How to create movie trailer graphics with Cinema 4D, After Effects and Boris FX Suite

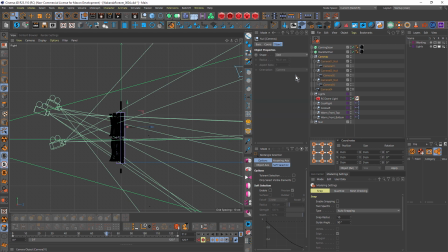Just select that null. You can see there's the motion path. So that's just animating back on the z-axis. And the text itself, other than the bend deformer, is completely stationary.
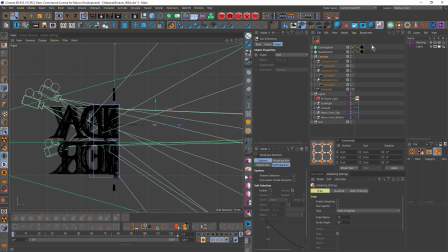So really simple. So once I set up camera 4,
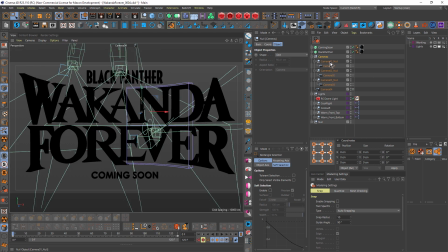I went ahead and I created new cameras, dropped them into a null object because I find it easier to position cameras using a null.
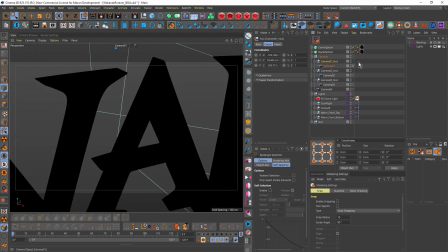So if we go to camera 1, see I've positioned that there, like that.
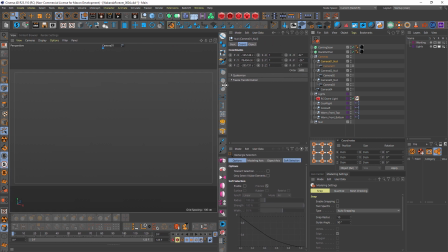If we just come here,
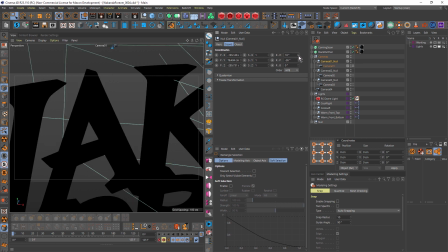I find the camera's easier to control just by making it a child of a null and then modifying the heading, pitch, and bank of the null rather than the camera.
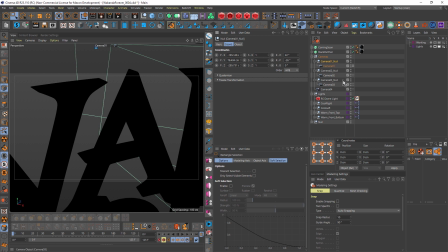So that camera is up to the top left of the text. Camera 2 is over on the right looking up at the text.
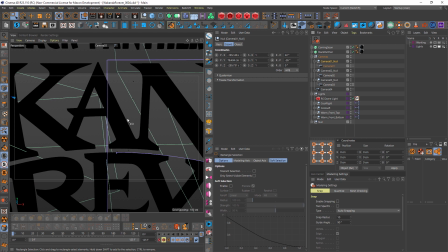And then camera 3 is in front of the text and just slightly elevated looking down.
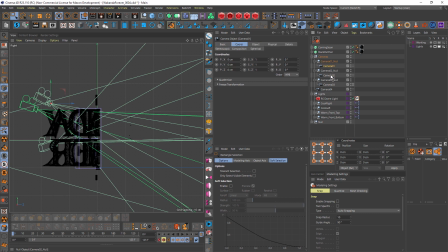You can see them here. So camera 1, camera 2, and camera 3.
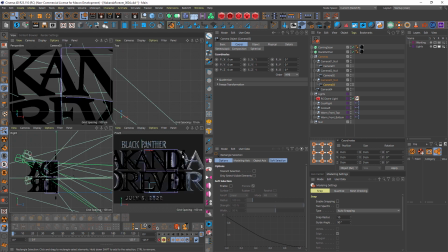And the cameras themselves aren't animated. And then the idea, of course, is to render out a second or so of camera 1, 2, and 3 as the main null's moving back, and then cut to camera 4, this one here,
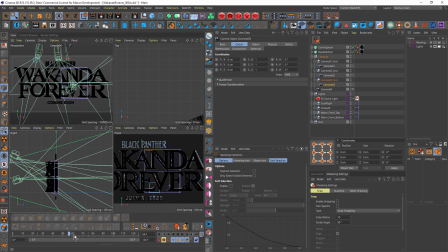which reveals the text at the end. So while that animation is happening, the text is unbending. Now the bending is created using a bend deformer. Just twirl up the lights here, and you can see I've got my bend deformer in there.
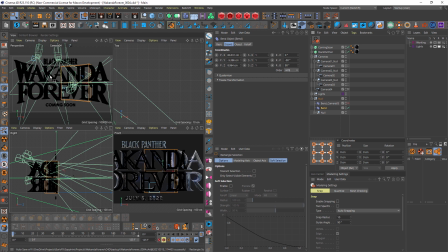If I just turn that off. Now the benefit of actually modeling text is that when you use a deformer, you're going to get really nice clean results.
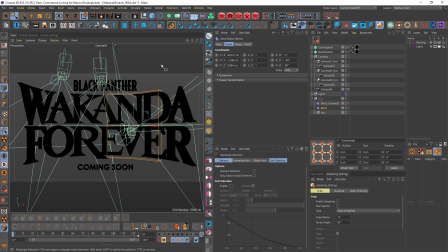That's not always possible when you're using, say, splines and an extrude object. But the bend deformer's strength has been animated. So we start with a strength of 50, and then at the end of the animation, that's down to 0. Now there are 2 bend deformers here.
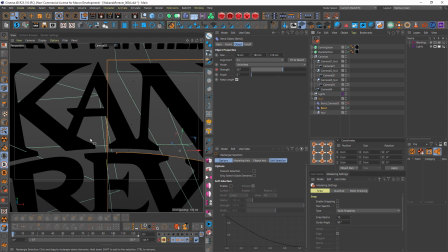I just felt that with camera 3, because we're looking right at the middle of the text, you can't really see much of the bend happening. So I decided that I was going to use a separate bend deformer, just a duplicate of this one, with a slightly higher bend.
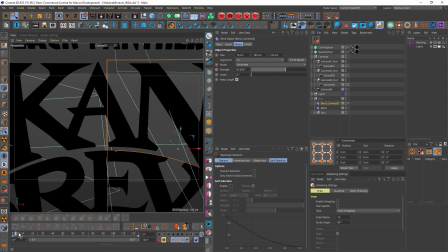You can see it's 90%. This makes it feel more bent at this point.
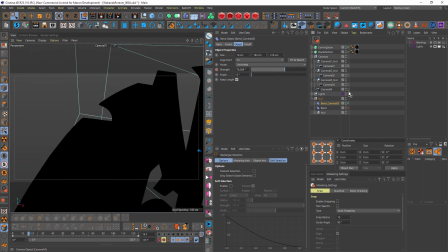And then when we cut to, sorry, not camera 1, camera 4, obviously that's way too bent.
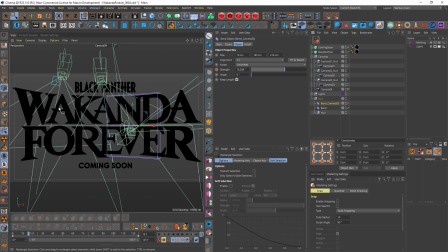It feels like it's one continuous move and the camera's just cut to a different angle. And that's the kind of look that I was going for. So that wasn't quite enough bend for camera 3, but it's just right for camera 4. And vice versa.
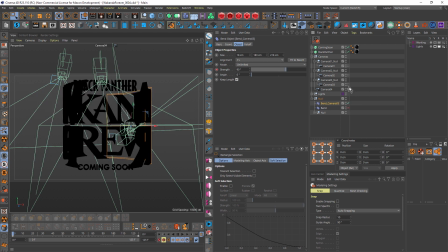If I turn that one back on, way too much for camera 4, but better for camera 3.
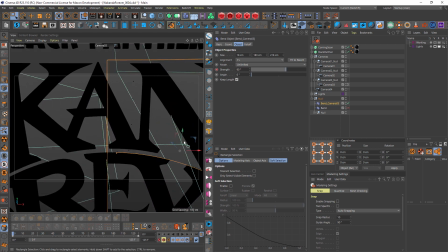We just weren't getting enough bend. Okay, now the only other thing that I did in here to take across to After Effects were some tracking spheres. Now what do I mean by tracking spheres? I'll show you. Let's come to, we'll do camera 4 first.
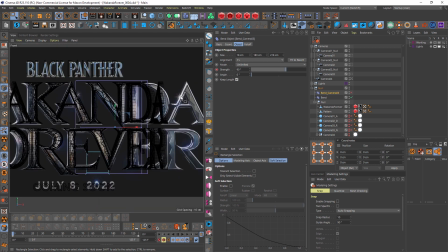So based on the guide image, we've got these little glints on the edges of the text, and I really like that.
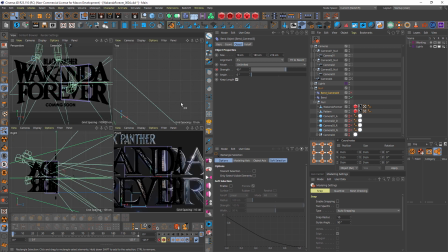So I knew immediately that I wanted to use Sapphire lens flare, specifically the auto track version of the effect, to add some glints that move along the text. And there's a few different ways you can do this. You might want to do some tracking in After Effects.
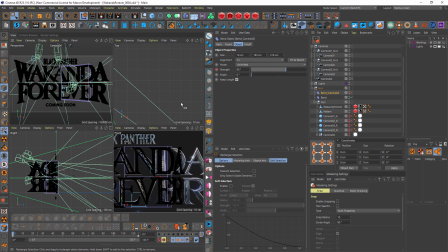I think that's probably a little bit more difficult than the technique that I chose, which is to create some highly luminant spheres.
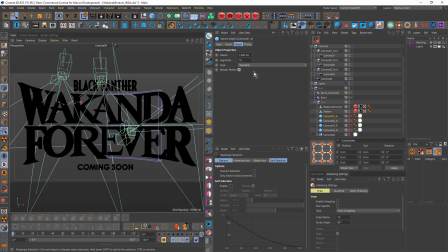And let me just turn the camera off.